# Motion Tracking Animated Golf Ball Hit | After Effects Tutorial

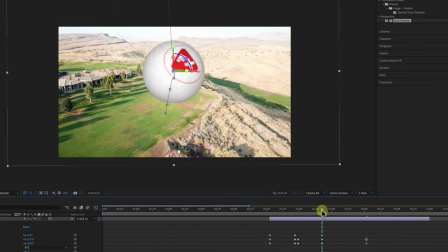(18:45)
i'm just bringing these up so that between here it's still rotating
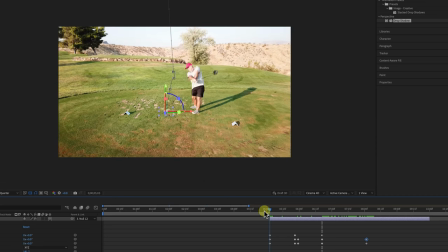(18:50)
and then it's gone okay so that's why i'm doing that is because you don't want it to like stop and totally be still unless that's the effect you're going for i just want it to be kind of like Like small, smooth movement. That's looking pretty good. So we have just basically one more thing. There's still some other stuff that you can do, like with color grading and that.
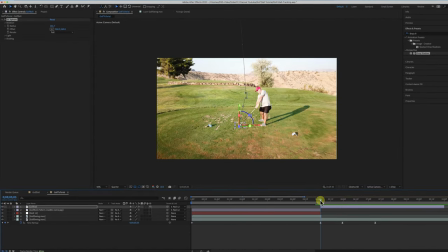(19:13)
I'm not going to get into the color grading, but I'm going to do one more effect to really sell how quickly this is moving. So I'm going to click on the golf swing layer, and I'm going to type fast radio fast blur. and I'm going to put that right here on this.
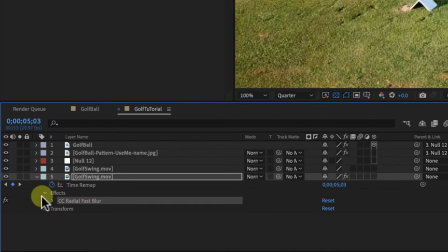(19:32)
So this radio fast blur, I'm going to go ahead and go to effects, radio fast blur, and I'm going to do center and amount.
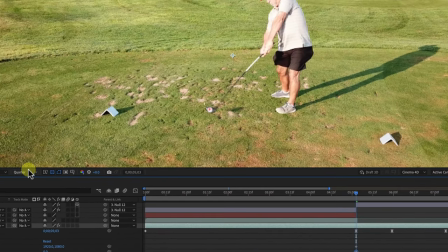(19:40)
And I'm actually going to drop the amount to zero. And I'm going to go to full because you're going to need to see this clear. And what I'm going to do is there's this right here, there's the center.
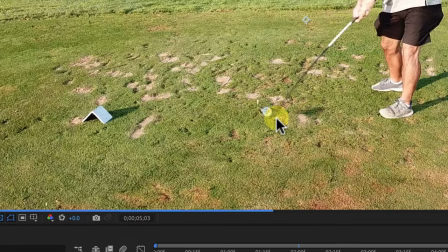(19:53)
Okay. So you want to put that on the golf ball and I click on this little thing here to get the crosshairs
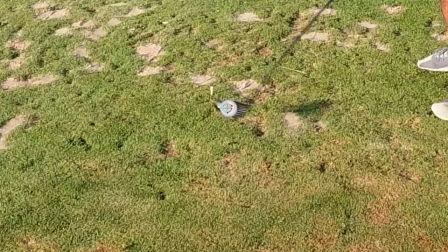(20:00)
and then I can click there so that centers that fast blur then I'm going to hit the page down one
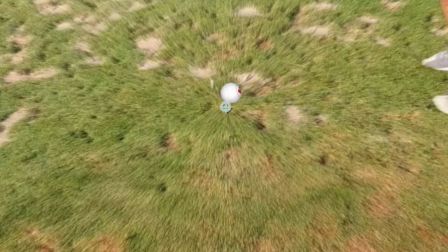(20:09)
and I'm going to just start adjusting the amount a little bit and you can see it's starting to look like it's moving
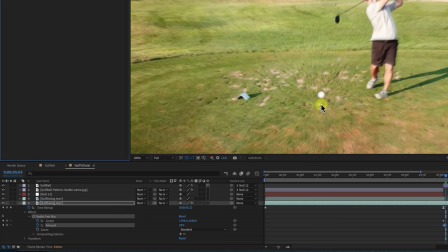(20:17)
two and it's moving so I want this to be on the ball
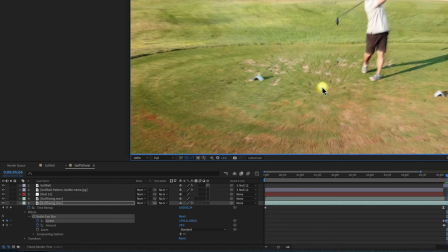(20:25)
one, two, three I'm just hitting page down and I'm moving this
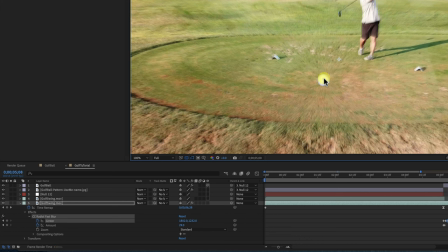(20:32)
and just putting that on there so
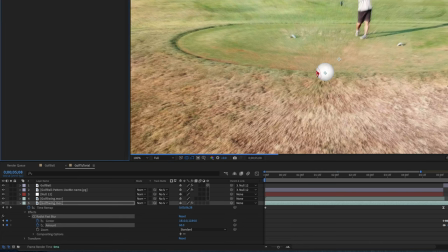(20:38)
it centers on the ball and then I'm even going to bump that up to like 65.
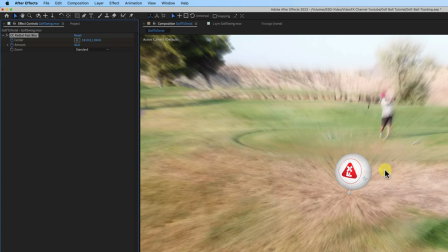(20:44)
So it really gives some effect like it's really flying really fast.
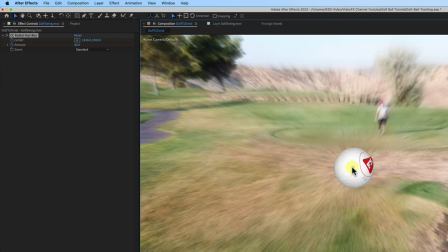(20:50)
And it also gives kind of a depth of field,
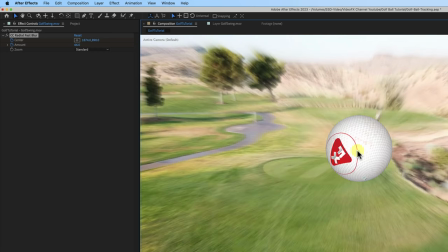(20:54)
which is huge for having an object in front and then one behind i'm just hitting page
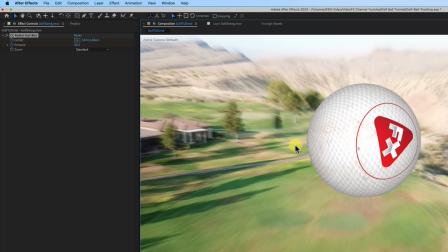(21:01)
down on my key on my keyboard and that looks pretty good i'm going to zoom out so now let's go ahead and take a look at it
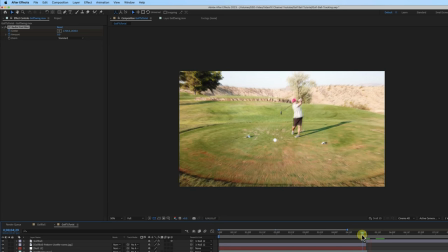(21:08)
so it's going to hit and it's not only increasing the amount of
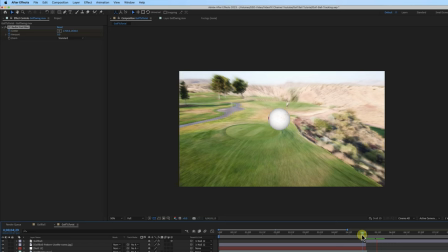(21:16)
the fast blur but but it's also following right in the center of the golf ball to give a feeling that it's moving super quick.
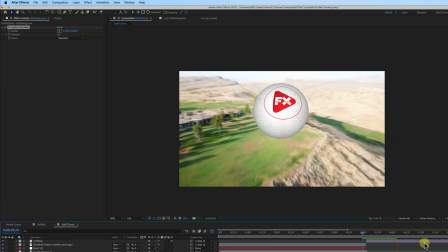(21:24)
And then all I'm gonna do is after I get to this key frame right here and the ball leaves,
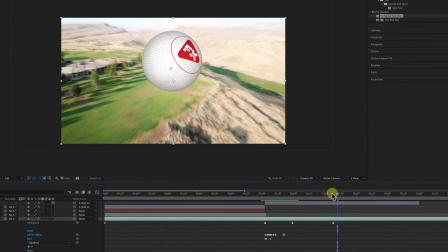(21:35)
so I'm gonna go, I'm just hitting page down again, frame by frame, until the golf ball, and I hit position, so it's like right there,
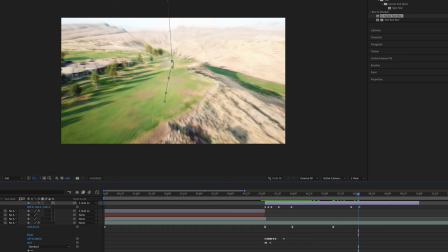(21:46)
till the golf ball is gone now i'm going to go ahead and keyframe both of those
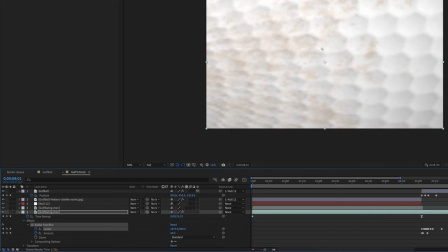(21:58)
now i'm actually going to do it one back where where you can actually see the golf ball so i'm going to do this and i'm going to hold shift down and move it one frame and
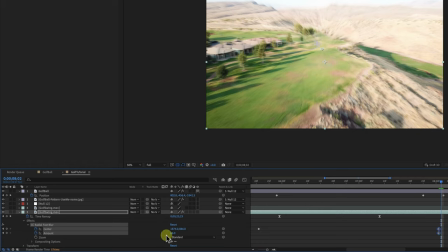(22:07)
then i'm going to go forward and i'm going to drop the amount so it's for one second it's there and then after it goes
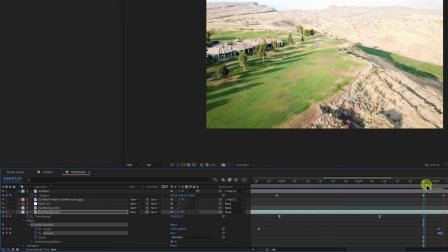(22:21)
the blur is then gone so now that blur is gone and it's clear so
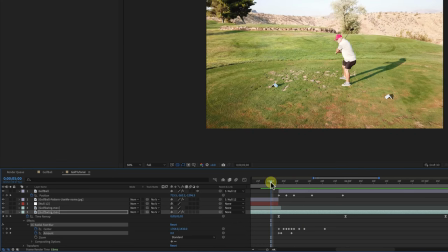(22:28)
this is how it should look now that is how you make this effect now you can obviously adjust it you could pre-comp all of this.
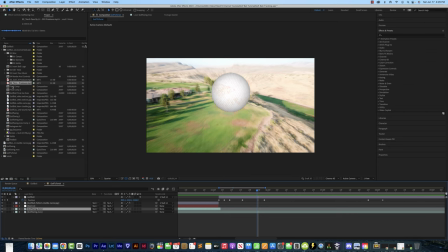(22:35)
So the next thing that's going to help you sell this is the actual sound design. So we're going to go ahead and drop in some sounds and see how it works.
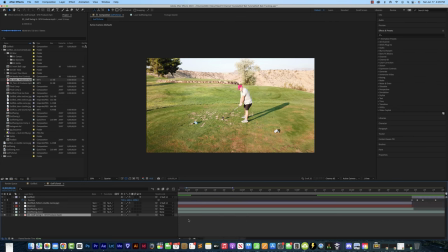(22:48)
So there's a sound effect of a ball being hit and that should line right up.